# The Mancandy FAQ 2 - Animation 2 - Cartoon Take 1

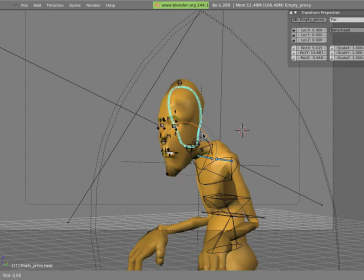12:24 which is a handy little cheat will actually move his face a little bit away down here now
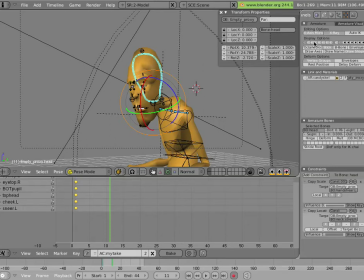12:39 maybe maybe as his as his torso comes down his arms could sort of come up a little bit. Shift space,
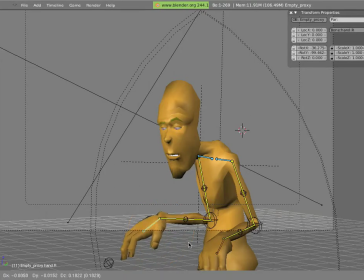12:53 so maybe we can put these up,
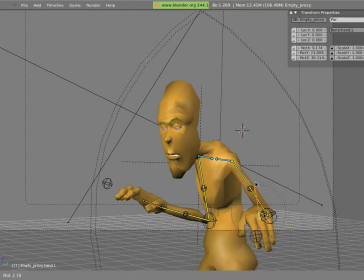something like that,
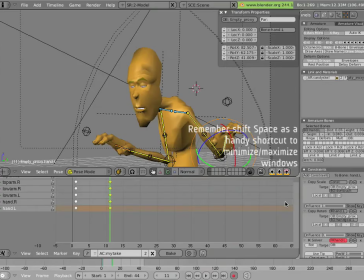13:26 and I shouldn't forget about his fingers, so we'll do that too.
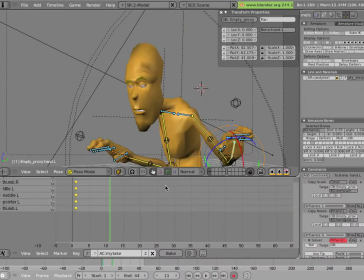13:38 I think I changed the pose so I'll go down here and make sure I'm in the right position and shift space up and let's get his fingers up
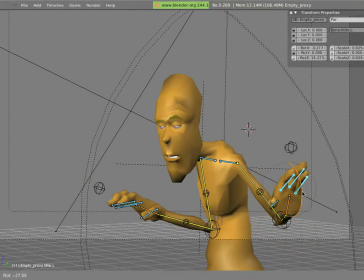so maybe I'll spread these out a bit and roll them so he's kind of grasping at the air a little bit
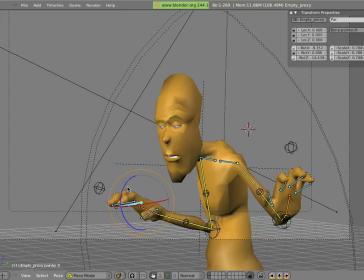14:10 like that and I can have a fun spread of his fingers on this this hand can see you can see them go of
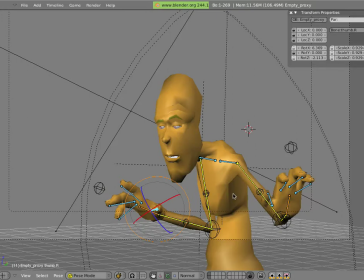14:28 course I mentioned this was a facial take so or a facial animation
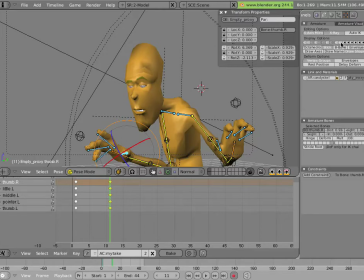14:32 concentration so let's go to his layer 10 face controls
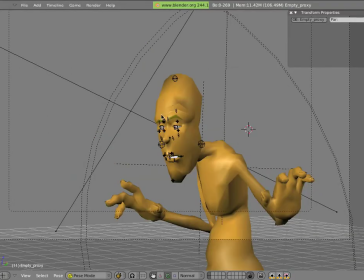14:40 sorry shift space it up our answer space there so then when
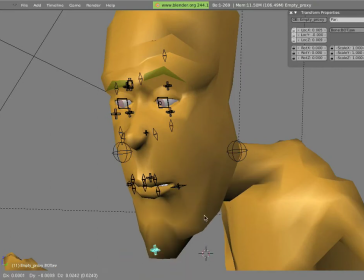14:45 he's scrunched up you can imagine that his mouth would be closed so we move this jaw as much as possible up and maybe maybe pull his lips out and down a little bit like that use these handy manipulators so we can
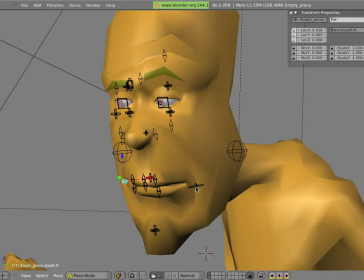15:01 see where they're going to move them a little bit down move
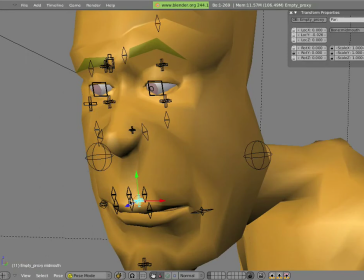15:08 the whole mouth down a bit and then we can take these guys here,
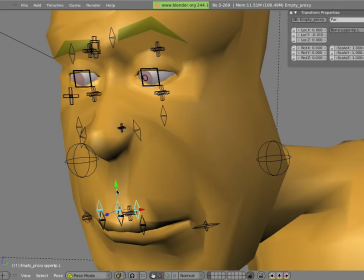15:16 sort of push them down and we can use that nice rotation trick to kind of give them a little bit more of a scrunched in feeling.
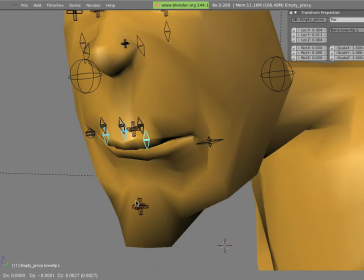15:27 These can go up a little bit. Rotating the X axis a little bit. Something like that.
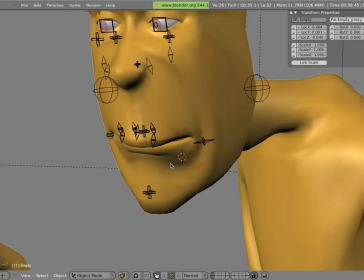15:41 Something like this. Like I said we can hit of dough here so you can kind of see how this looks and his
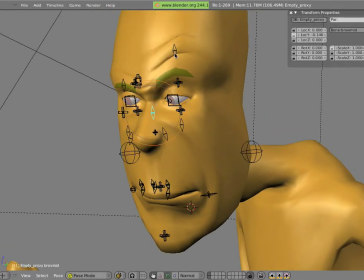15:51 brows should come down a lot here it's really closing his eyes and scale this in even further because there's a lot of muscular tension going on in this pose
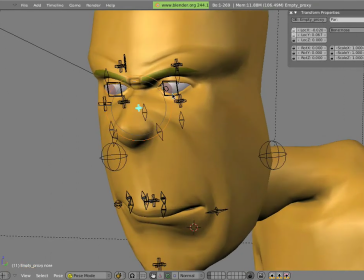16:07 scrunch his nose up into his eyebrows like so definitely will want to close his eyes here we